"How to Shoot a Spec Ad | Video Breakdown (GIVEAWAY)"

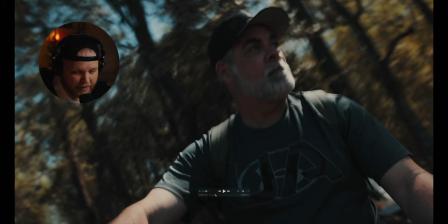So I was able to take the super clamp from Manfrotto and a big friction arm And I was able to mount the camera on the handlebars and this back rack to kind of get these effects.
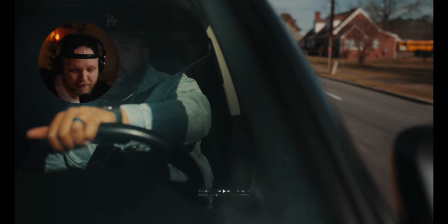What made it difficult was just the vibrations of the bike itself. You know, these smaller engine kind of, you know, dirt bikes and things like that, they vibrate a lot.
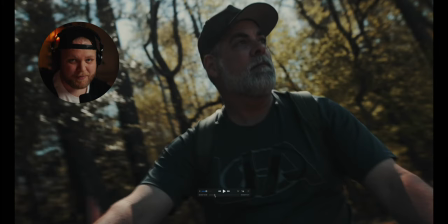And the fact that the bike doesn't have any rear suspension, it's only got shocks on the front. So every bump was noticeable. Every shake was noticeable. But I think it kind of works and it lends itself to the nature of the project. I kind of wanted a more very natural, organic feel in the moment. That was kind of the idea behind the color grade and the shots themselves.
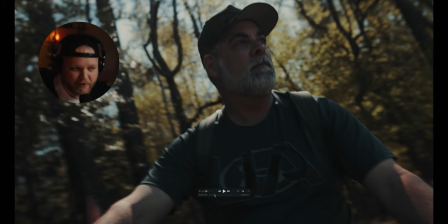So it didn't really feel too out of place. The imperfection kind of leaned into the whole idea anyway.
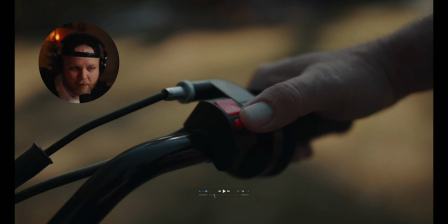But it still made it challenging. In hindsight, I probably would have turned the Ibis off on the R6. I didn't really notice it in the moment, but I realized after the fact because I didn't have a big monitor on it. Overall, I think these shots are cool in context.
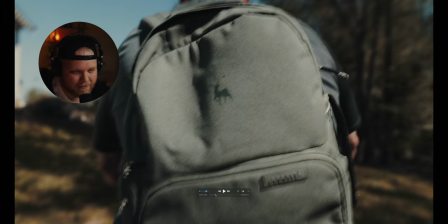The idea again here is to focus on the bag itself. I think it turned out really cool. I really like these shots.
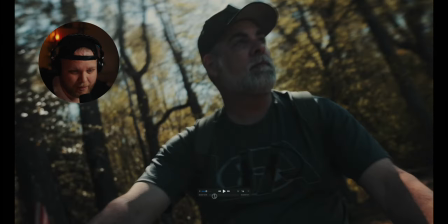I think it feels immersive and it kind of puts you in the scene more so
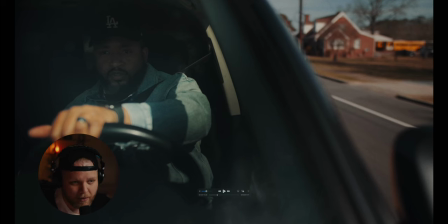And then we cut to these shots with RJ driving in the car What made these challenging was the fact that I have really tinted windows on my my forerunner And so the contrast between the inside and the outside was even greater than it would normally be So I had to really really get the exposure right I had to use a polarizer obviously
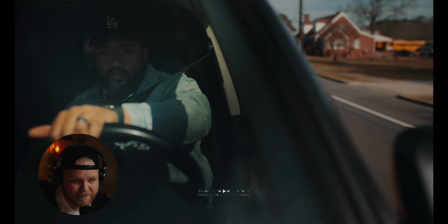which you should use anyway But on top of that just the contrast and light and dark it was kind of hard to get the exposure right I tried to rig some lights up, but it just didn't look natural. So I think it turned out pretty good overall. I actually used a camera mat I found online. It's about $80. It wasn't that expensive, and it worked great. It was able to hold the C70.
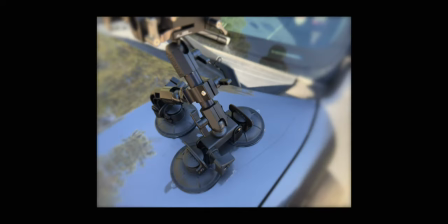I had a safety tether. You can see in these pictures here. And it actually worked really well. I was pleased with this setup.
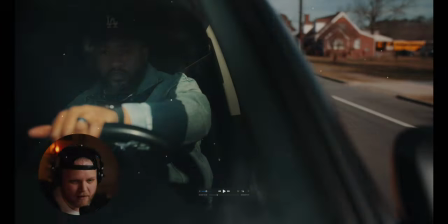The vibrations can be a little gnarly with something like this, but as long as you're on a fairly smooth road, you won't have any issues.
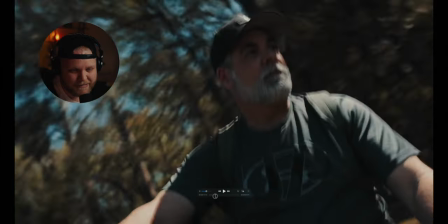You just have to pick your shots right. But I think these contrasting shots looked really cool. And again, they both feel kind of natural, organic.
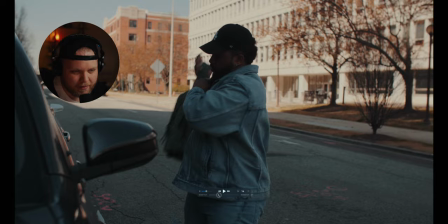And with the film kind of emulation look on the color grade, it really works. Again, focusing on the bag as many spots as possible.
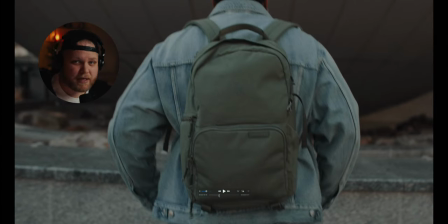I didn't want this video to be like features of the camera bag. Even though it is a great camera bag, I'm impressed by it. I like it a lot. I really wanted to focus more on the lifestyle aspect of it. The fact that it is stylish, it's portable, you could take it wherever you go, no matter who you are. And so that was kind of the idea here.
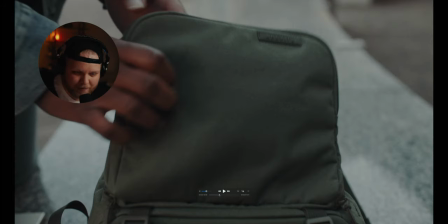But there are some moments where I do, you know, show off the pockets of the bag or different functionalities in subtle ways, and that's kind of what I was doing here.
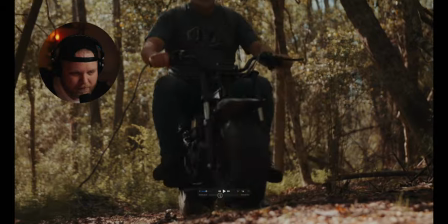Opens the camera bag, then we cut back to my dad's scene on the bike.
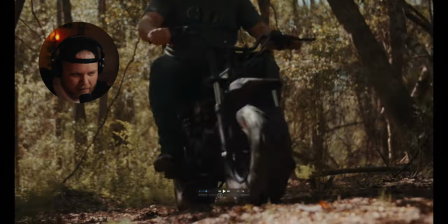And I like this shot right here a lot. This was kind of like a medium-tight. This one I didn't love as much, but this one I really enjoyed.
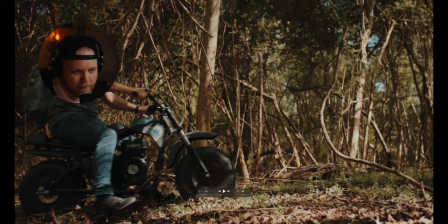I don't know, I just thought it looked nice, I liked the framing, I liked the composition, this little pocket in the woods here, and it kind of contrasts the city nicely with what RJ was doing in his scene,
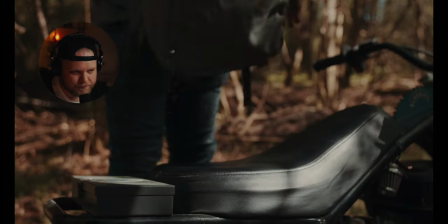and this storyline, I don't know, I just thought it was cool. And then again, we're kind of doing what RJ did, the mirror thing happening the whole time.
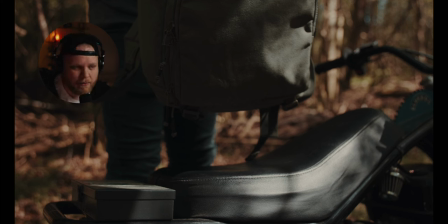I'm thinking that as I'm doing it, going into this, I had some ideas where I knew I wanted to be my big match cut, my big transition shots. And you'll see those as they happen. But these filler shots are just kind of trying to mirror the actions as much as possible.
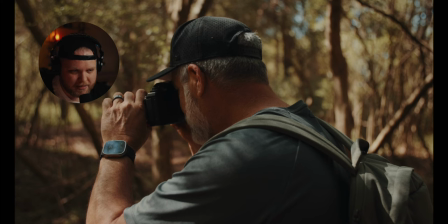Again, pulling out the camera there, some kind of thing RJ did. And then we're getting into actually taking the photos.
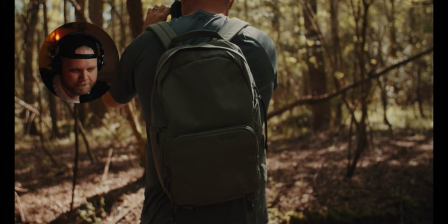So that's kind of what this next little segment is here. these are all real simple handheld shots this is about to be a match cut where you see here
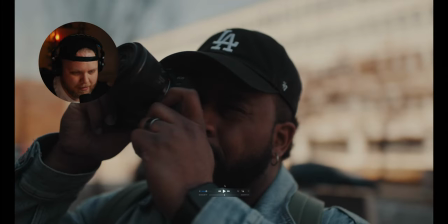to rj kind of the same idea obviously this is pretty straightforward but i wanted you know
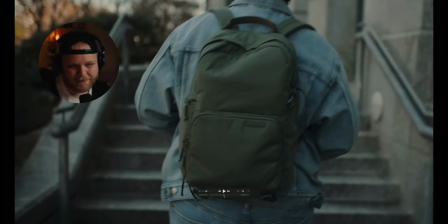bag on someone's back and then cut to rj it's not like a super super tight match cut but you get the idea and with the sound effects and the whooshes and all the things that go along with that it helps sell that
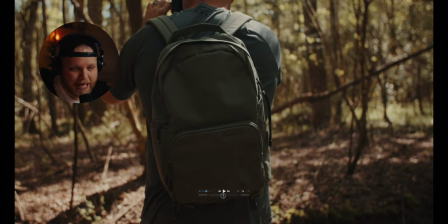a lot more if you don't have a perfectly lined up match cut it'll kind of get the same point across.
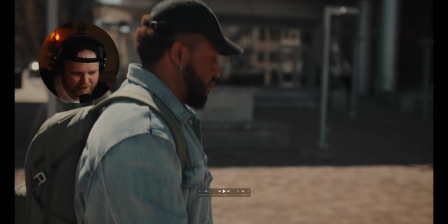Again, just kind of a montage vibe going on here, just different shots of everybody taking photos in each of their different situations. So that's kind of what this segment is here.
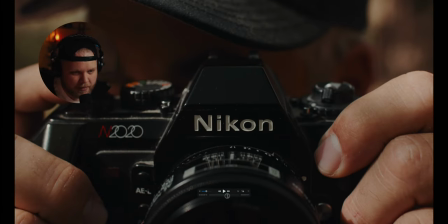And this was the big match cut that I knew I wanted to get from the beginning. You guys have probably seen a similar shot like this.
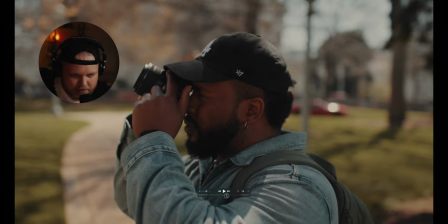I really like these fixed perspective shots. That's kind of what I call them in my mind.
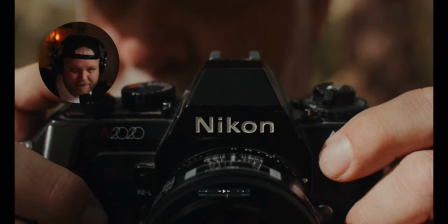So I have RJ with the Canon R8 here. And then at the top of when he's kind of lifting the camera up to his face, I have a match cut down with this old Nikon film camera that I have.
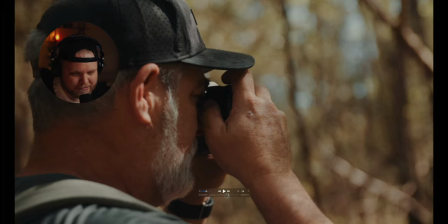And I really like this shot. It's a great way to transition between the two storylines.
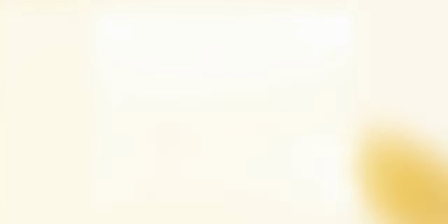And to do this, I basically built this rig with 15 millimeter rods.
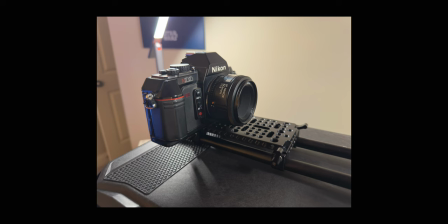And then I had a cheese plate on one end where I mounted the camera that I was shooting. So in this case, the R8 and the Nikon.
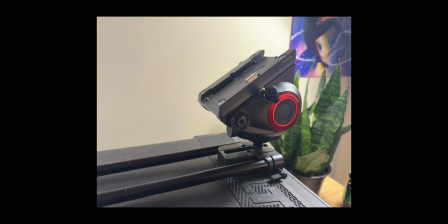And then I had my C70 on a tripod head on the other end of this setup.
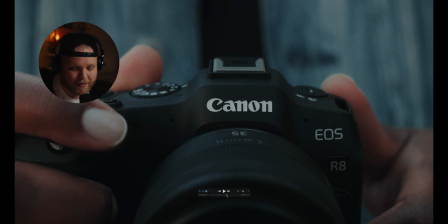So it's just kind of long double ended setup. And I was able to really lock into the camera that I was shooting and then all I had them do was basically just grab their hands around the camera and I would just move with them as they completed the action. You can kind of see some photos here of what that rig actually looks like. Worked really well. It was simple and I just used stuff I had laying around the crib.
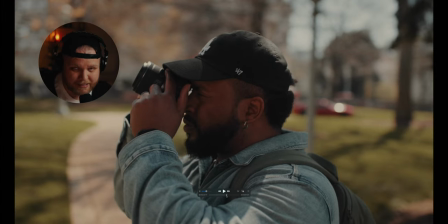A lot of times you can kind of get creative with stuff like this and really come up with some interesting ideas of how to pull off shots like this and I think this one translated really well.
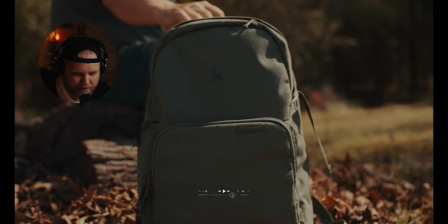And this is my ending shot here. I kind of knew I wanted to do something like this where we've seen these type of shots before.
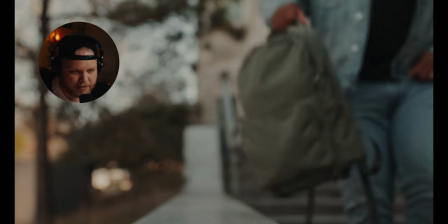I knew I wanted to have the focus again be the bag so i had rj come in drop it down and then i had my dad do the same shot basically
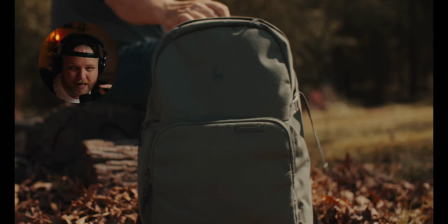in his scene different day and i was able to match cut these back and forth and i really like this ping pong
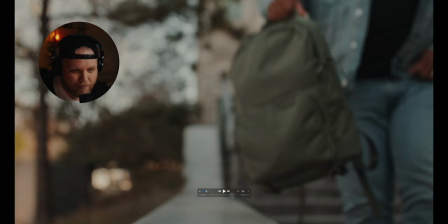at the end of the video it kind of puts even more emphasis on this mirror of the story lines that i was going for the
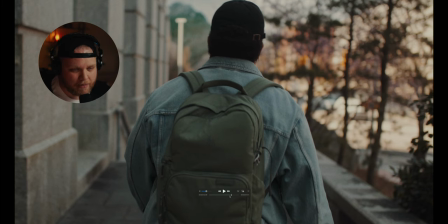whole time and i'm switching back faster in a couple times in a row and it really sells it and i just i don't know i like the way this this ended
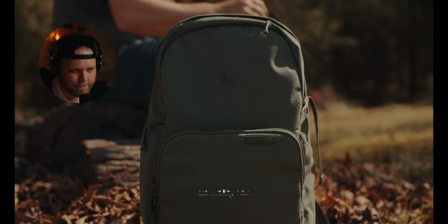And honestly, what really sells a lot of this is the sound design itself. And you'll see that in a minute when I kind of break that down in really more detail within the project itself.
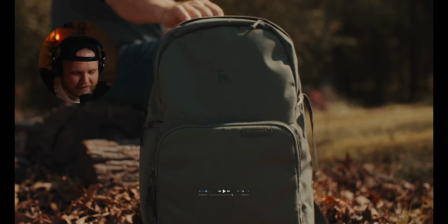But for this, I just kind of wanted to highlight the shots themselves and my thought process behind them.
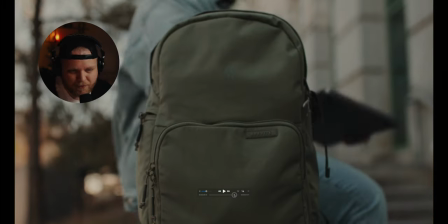And this was kind of just to give you guys an insight of the storytelling aspect of stuff like this and the forethought that it takes.
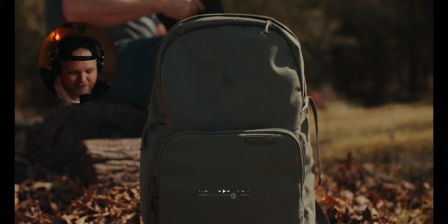And sometimes where I maybe I could have done better and there's definitely shots. Some of these filler shots I think could have been more structured and more laid out.
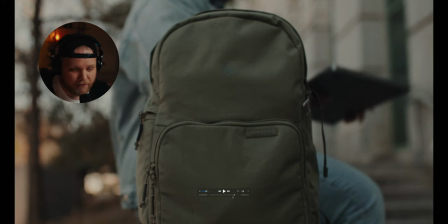And I think they probably would have looked better. But overall, I was pretty pleased with it for the resources I had. so now i'm going to jump to the project file itself and kind of break
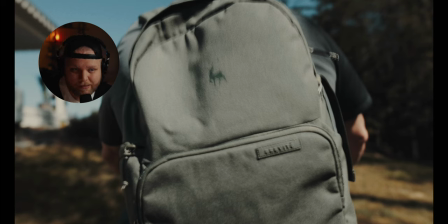down the color grade for you guys and show you exactly what i did here to get this look so now i will quickly touch on the
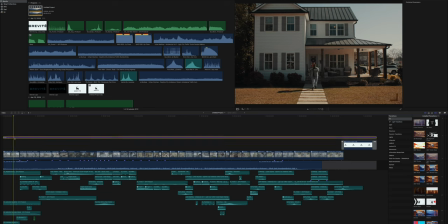color grade real fast um on this one i did use dehancer um to get a film grain kind of look on this one film emulation basically what i did on this one was i had my base lut conversion here so this is my uh my c log 2 luts um dropped on the
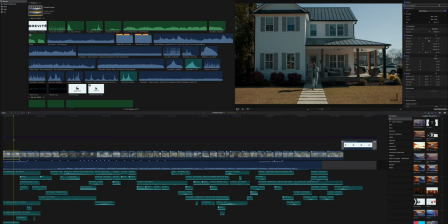c70 here and then a little bit of a color adjustment, great adjustment. And then what I did on the adjustment layer was I used Dehancer first. This is without Dehancer here. This is Dehancer on. And all I'm doing here is I'm really not changing colors too much. I'm just trying to focus on the film humiliation part itself.
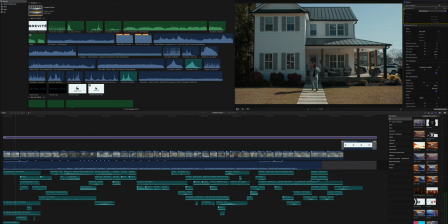And then from there, I use one of my finishing lots, the warm browns at about 60%.
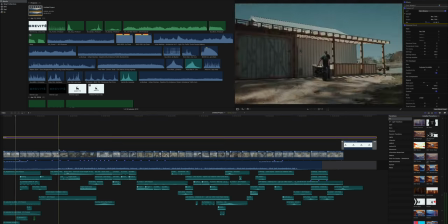Okay. And that got me to this point, but it was a little bit green and cool.
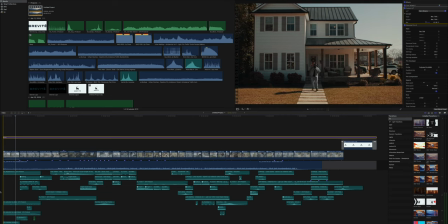So I used a color wheels to kind of warm everything up a little bit and that was the final look if you take away the dehancer the
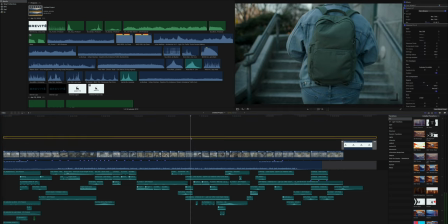finishing lut and the adjustments that's what you get out of camera more of like a base rec 709 and then that's what the adjustments because i
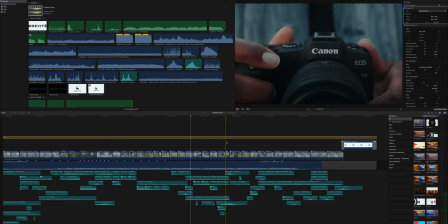wanted this to be kind of warm filmic a little bit kind of nostalgic feel almost while also being uh just
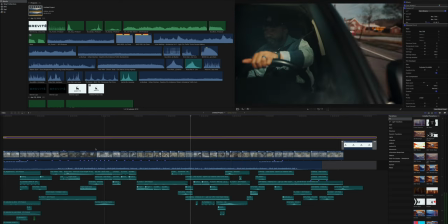very natural i don't want it to feel like crazy uh color colored and so i feel like it still looks and feels pretty natural it feels like a warm day now in terms
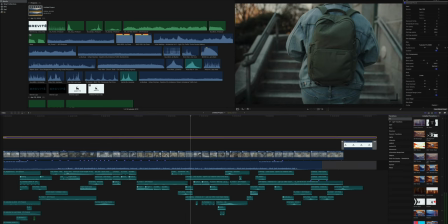of dehancer itself i don't use dehancer as a rec 709 like conversion uh i already i do all that with my own luts and then i come in with dehancer and just kind of add the film looks um and in this case i use the fuji color pro 400h film profile and then
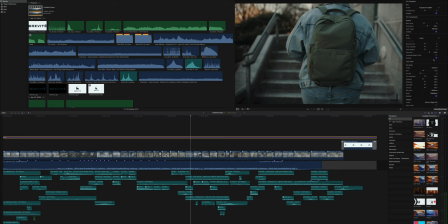i believe let me see yeah on the grain i went i went custom i didn't uh do anything because i didn't want it to be overly grainy um i think some of the stock profiles can be a little bit much so i just kind of tweaked the amount and then i don't believe i enabled anything else yeah i don't have like the bloom or the halation enabled. I'm just, I don't know.
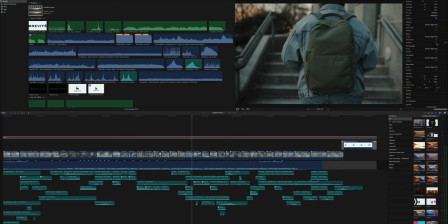I didn't want it to be crazy stylized. I just wanted to have a vintage-y feel. So that was kind of the idea.